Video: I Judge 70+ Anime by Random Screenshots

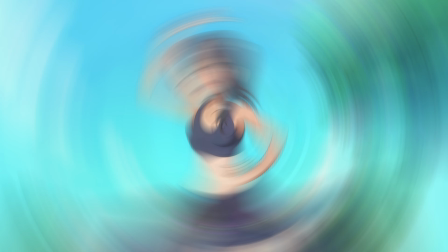16:53 Two grumpy-looking students overlooking some kind of crowded event. It's more interesting without context, as your imagination can run wild, but in the broader scope of Food Wars, this is incredibly boring. None of these guys are main characters, and they're merely commenting on the real centerpiece, the Shokugeki.
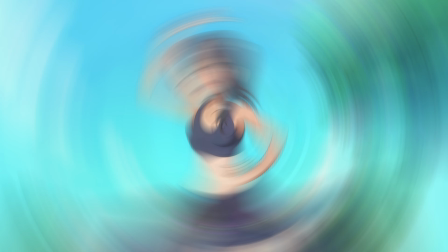17:12 This, by comparison, would have been a much better pull, and not just because Ikumi Mito gives me wet dreams. Holy shit, this is certainly one of the more striking frames in this video. Some lady, illuminated from the dark void around her, peeks from the shadows with a shiny tiara.
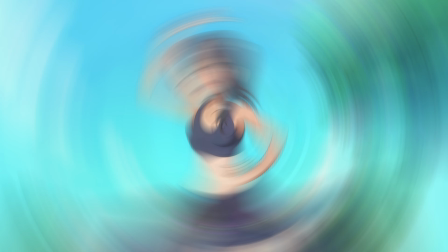17:32 Her hair is insanely detailed, and the shot features 4-tone cell shading. The OVA for Record of Lodoss War is filled with shots like this, but I don't know if I could pick a better standalone image. While I won't call this a dud, it's not the most exciting shot either.
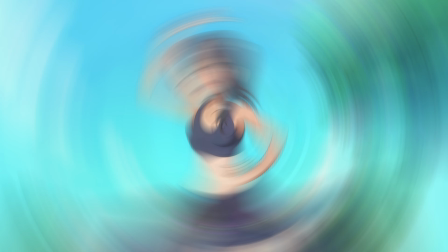17:52 Dude's clearly uncomfortable, but we can only imagine why. Only through the episode itself would you know he's trying to jog, and clearly isn't athletic enough to keep up. Surely the ideal frame from Don't Toy With Me, Miss Nagatoro would feature the titular character.
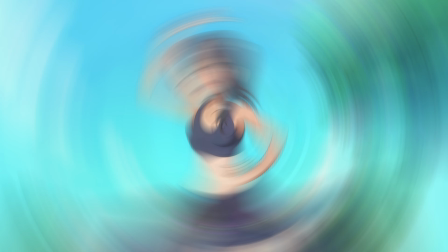18:08 This perspective is strange, as it makes her look taller than the house behind her. Context would indicate that she's on top of a hill.
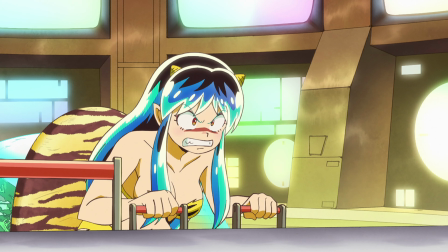18:18 Can't hide this source. It's Lum from the Urusei Yatsura remake. I think it's fairly obvious she's on a spaceship and totally pissed off about something.
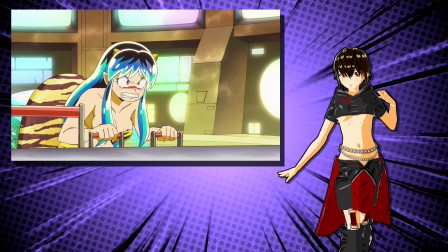18:28 Most of the time, it's her lover Ataru flirting with another girl. Not a bad shot, but nothing too special either.
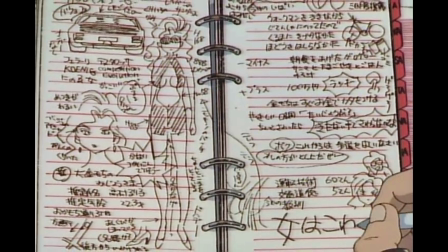18:36 If I were to frame a shot from this episode, I'd prefer something from the opening. The composition here is spot on. Oh, I love this. It's a notebook with sketches of a busty woman in her sports car, filled with dense commentary.
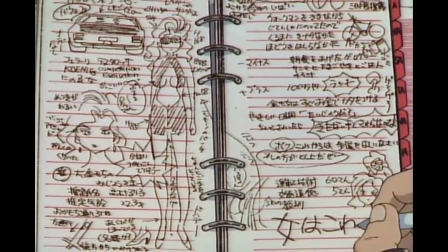18:52 Being able to read Japanese allows this frame to tell a story all its own, describing not just the woman, but the notebook's writer.
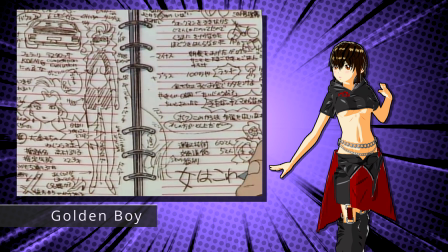19:00 Of course, this is a page from Kintaro's notebook in Golden Boy.
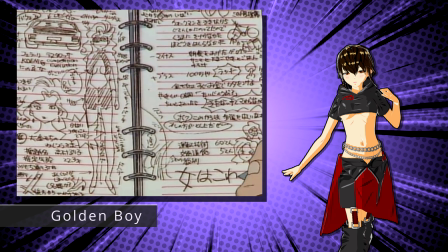19:05 It's a great frame because it lets us focus on details that otherwise vanish too quickly.
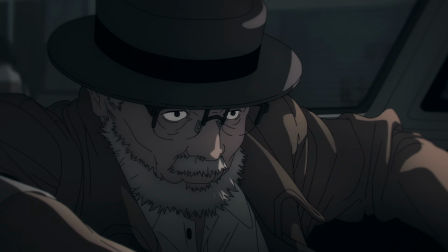19:10 Still, if we wanted a more iconic shot, this one of Kintaro worshipping the toilet does the job. Oh great, a scraggly old man in the dark. It's very striking, just not my favorite subject matter.
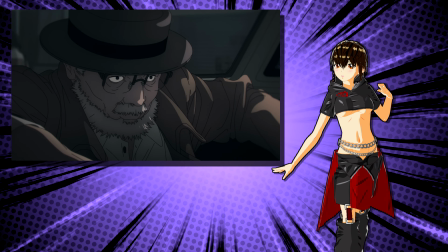19:26 The style is unique enough that you should be able to identify it's from Chainsaw Man.
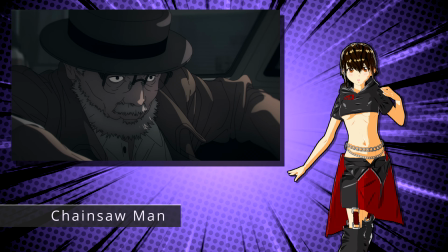19:31 I can't help but feel this shot needs another layer of shadows. It's deliberately minimalistic.
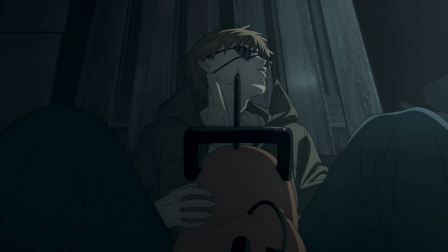19:38 Personally, I prefer this shot of Denji, though it does have that same minimal shading.
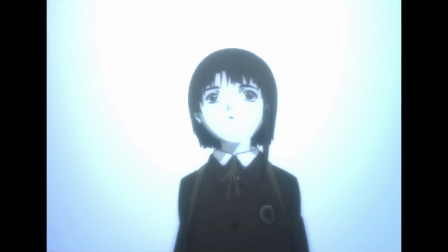19:45 And you don't seem to understand.
A curious schoolgirl bathed in white, standing in a bright void.
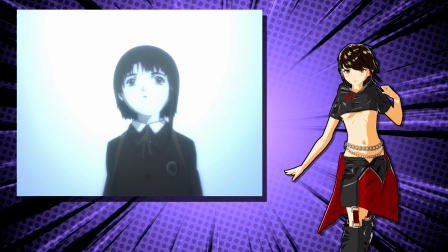19:54 There's little story being conveyed here, but the atmosphere is strong.
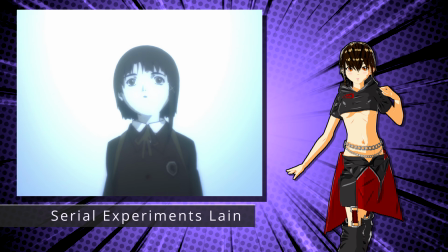19:59 Good luck understanding Serial Experiments Lane even with full context, though.
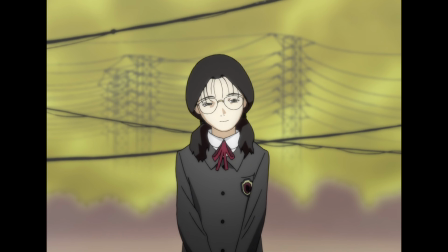20:04 I think all this negative space is appropriate for the anime's philosophical themes, but I must admit, This frame is a bit stronger. The girl's expression is disturbing, and the power lines almost look like a noose coming for her neck.
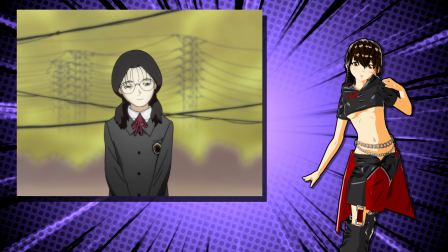20:18 I love the sense of depth with the towers in the background fading into the fog.
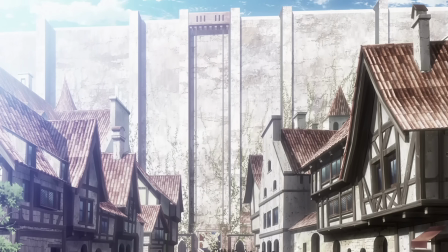20:25 Another salute to the phenomenal background artists in anime. The overexposed lighting makes this town feel ethereal, or sterile, minus the growing foliage on the wall.
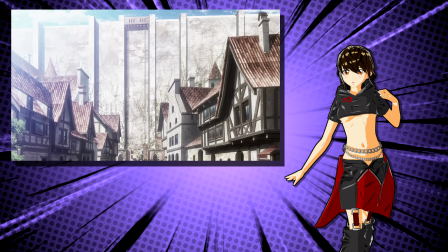20:35 Without context, one has to wonder why a city would have such a tall barrier around it.
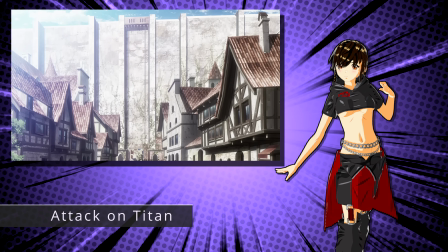20:41 Obviously, this is Attack on Titan. Though, the fact it's so obvious is a testament to the show's iconic world-building.
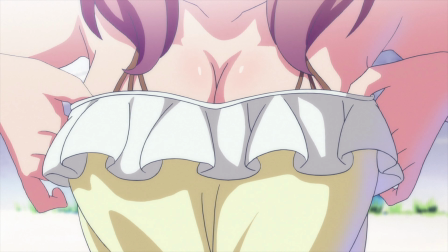20:50 Score! You know damn well a cell of this frame would sell for a high price.
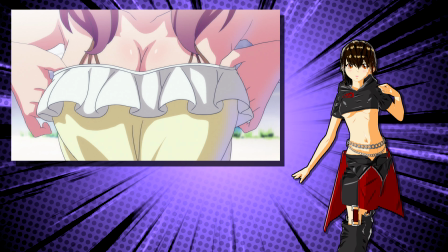20:55 Too bad it's from the digital era. Still, this frame screams classic anime voyeurism.